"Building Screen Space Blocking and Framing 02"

A great director can also carry these ideas across a variety of scenes, creating a unified sequence that continues the blocking choices from one scene into the next. And these moves don't need to be complex. In fact, sometimes the most basic blocking, if done thoughtfully, can be the most dramatic. Let's now explore how director Gus Van Sant uses the same techniques across two different
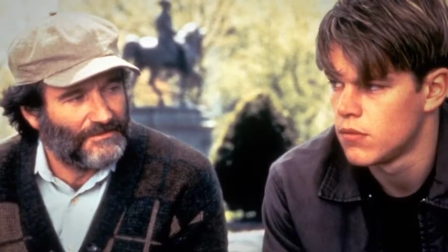scenes in Good Will Hunting to also play on this idea of character dominance. The first scene is a scene between two characters meeting for the first time. One character's name is Will Hunting, the title character of the film, played by Matt Damon. Will is a blue-collar kid with a genius IQ and a criminal record that has forced him into seeing a psychologist. The psychologist is the other character. His name is Sean, and he's played by Robin Williams in the film. So, I want you to think of this blocking as kind of a boxing match of sorts. In the previous scenes, we've watched Will mentally intimidate a number of other therapists. Each one quits by the end of a single session. And we learn that Will has a tendency to find each of their weaknesses and then to really drill in and exploit it. We know that he's going to try the same thing with Sean, but we don't know much about Sean, so we're curious to see how this mental tug of war plays out. But before we dive into this scene, let's think back to our standard scene choices. Two people in one room. This is a good example of that. If we wanted a standard scene, we'd have Will facing east and Sean facing west. And that's how Van Sant starts the scene. Now, I'm not going to detail every shot because it's the broad pattern that really matters. It's the rhythm of Van Sant's scene that really kind of creates the music, if you know what I mean. So he starts like this, very conventional.
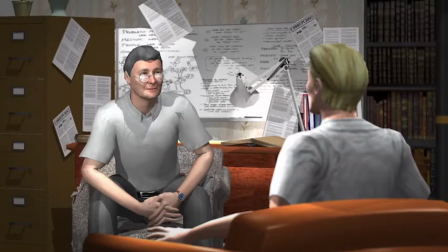Two guys sitting in chairs, facing each other, talking. In these four shots, Sean seems to have the upper hand. Both men have the same shape, two physically fit guys. Will's a little younger, but Sean is sitting higher in the frame.
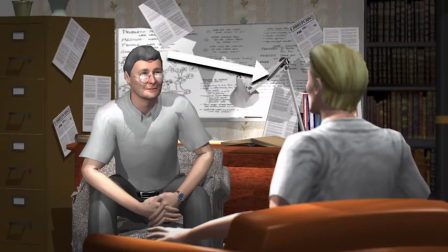And when you look at the eye lines, you can see that Sean is looking down on Will, and Will is looking up at Sean. Nevertheless, they're both of roughly equal scale. So Sean may have the home field advantage for this fight, but the fight starts off pretty even. But now watch how Van Sant takes this conventional beginning and modifies it into a metaphorical boxing match.
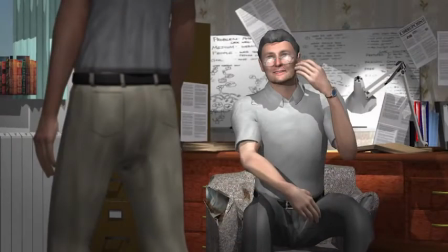Will attacks first. He stands up. He's on the prowl. And he walks straight towards the camera.
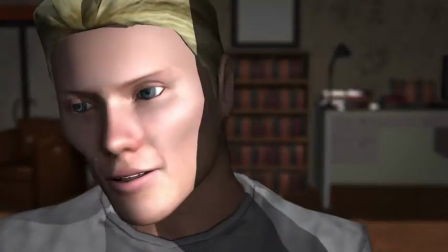This is one shot, and it moves from a medium shot to a close-up. Will dominates the frame, the biggest close-up of the scene. This gives him the most power. And it also changes the dynamic.
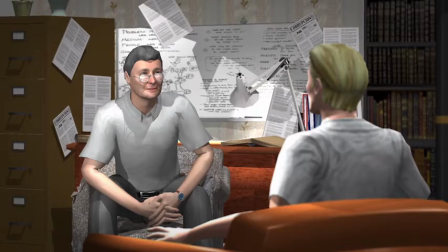These two men are no longer facing each other. Will is facing the camera.
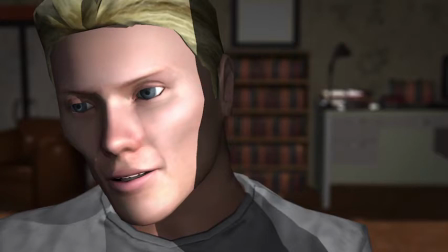And now we can really see his eyes as he looks around, trying to find the weakness that he can exploit. And this, in the next two shots, this is where Will is dominant.
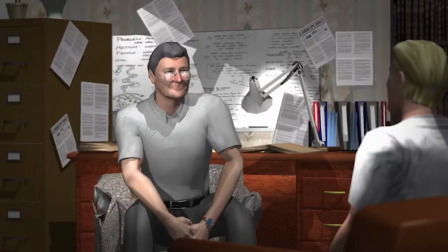Round one goes to Will. But then Sean starts talking about weightlifting, something that the young Will really feels confident about. So Will sits back down. But now look at these two shots. You can tell without even hearing the dialogue who can lift more weight. Sean is dominant.
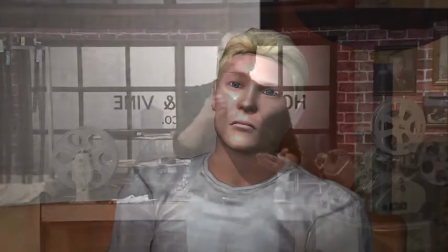Will is at a disadvantage. Ding ding, round two goes to Sean.
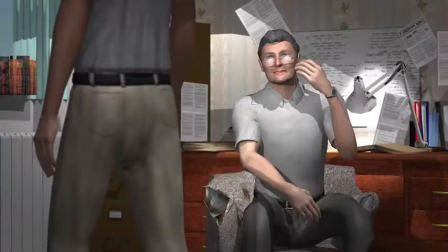But then Will comes out fighting in round three. He stands up again and finds a picture that Sean painted.
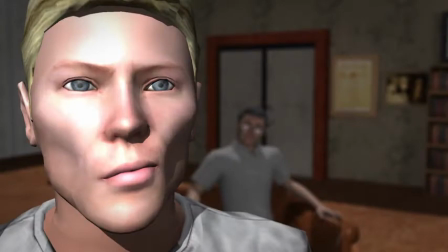And then Van Sant frames Will in the same dominant frame as before, a close-up looking directly into the lens. But this time, he places Sean in the background, small and out of focus, diminished. And this is when Will attacks, personally, intellectually, critiquing Sean through his painting.
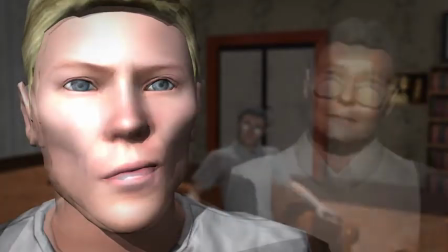They don't face each other. Instead, Sean stands up, gets closer,
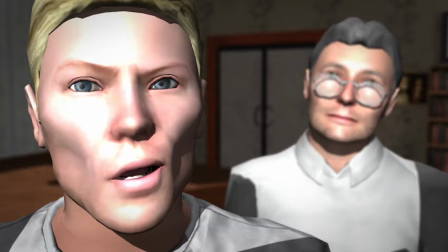bigger, but still not as big as Will, still out of focus, still weakened. And at this point, I want to put a pin in this scene for a second. And I want to talk about lenses and something called depth of field. Now, I used to work as a cinematographer in Manhattan for a few years when I was going to graduate school. And I worked with lenses, and lenses always intrigued me. Now, I won't go into the physics of light and lens, but it's enough to know that different lenses keep different amounts of the scene in focus. It's what's called the depth of field, and it's basically a measurement of how deep your focus is. The depth of field. How deep is your field of focus?
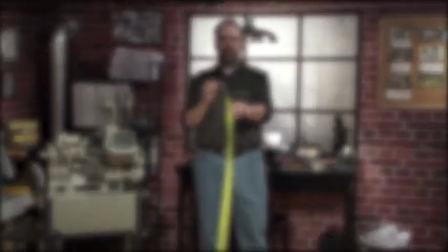Lenses can adjust that depth of field by adjusting the lens and aperture opening, or iris. This then changes the degree of what is in focus and what is out of focus, or soft. So, back to Will and Sean. They're both facing the same direction.
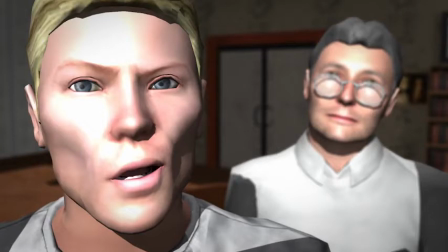An interesting choice because people don't typically speak to each other that way. And even more interesting because they're facing the camera itself, which means that we can see both characters' faces, but they can't see each other's.
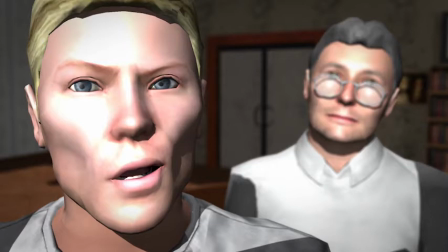And Van Sant guides our attention to this by using focus, his depth of field. At first, Will is in focus and Sean is out of focus, and this is when Will attacks.
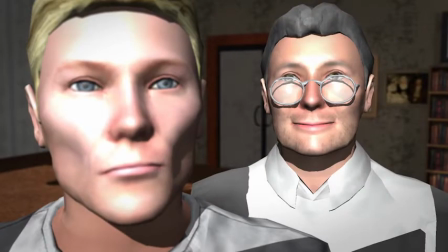But when Sean parries, Van Sant adjusts the zoom lens and puts Sean in focus instead.
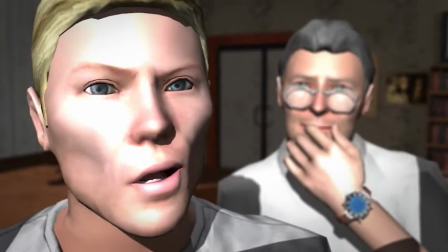And then he changes it again when Will takes back the control of the scene.
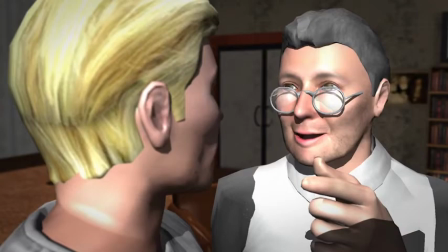Occasionally, they turn to face each other, but for the most part, the conversation pivots not on the actor's movement, but on the movement of the lens. But then it seems as if Will gets the upper hand. He finds Sean's weakness and starts to exploit it.
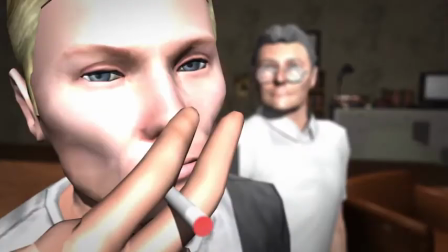And the blocking in the scene reflects this. Will gets even closer to the camera, even larger in the frame, and Sean grows smaller, more out of focus, weaker.
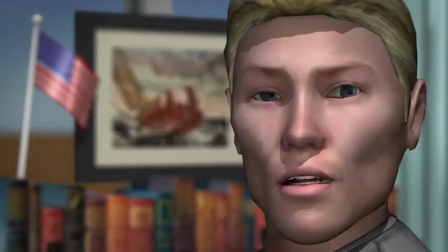And when Will turns to face him, we find that Sean has turned away.
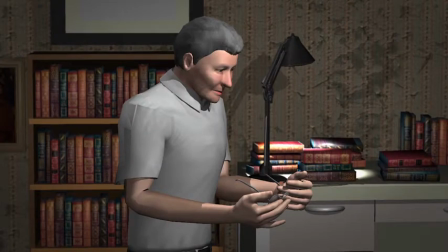Again, they're not facing each other. Sean has taken off his glasses, he may even be crying. It seems like Will has won round 3, maybe even the knockout, and then wham! Sean whips around in 2 quick cuts, and they're face to face again, with Sean's hand wrapped around Will's neck.
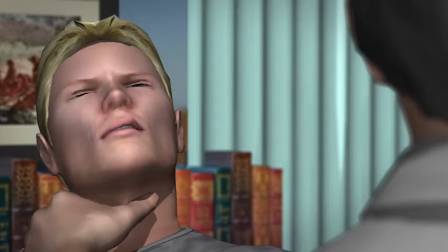A facing east, B facing west. Isolated close-ups to show Sean's anger and Will's fear.
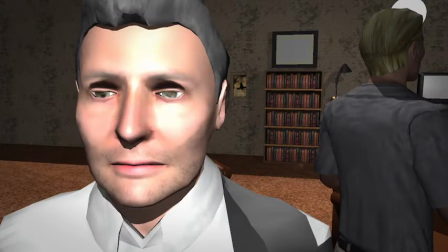A surprise round 3 knockout goes to Sean, as Will exits frame and Sean is left alone. Gus Van Sant uses framing and focus, blocking and eye lines to both design a literal and figurative fight scene. It works verbally, it works viscerally, consciously, and subconsciously. But most impressively, he carries the ideas through this scene and into the next scene where these characters meet yet again. Bear with me, it's only a few shots, but I think this is worth exploring. A few scenes later, Sean and Will meet again.
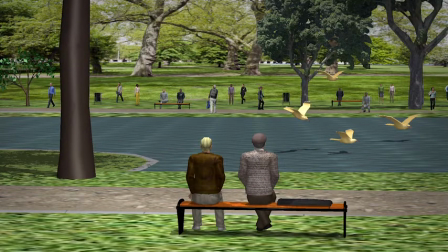This time they're in a park. Neutral ground. They sit on a bench. Neutral height. They don't even face each other. They sit side by side, both characters facing north. And this is really important because Will is a confrontational character. He meets aggression with aggression.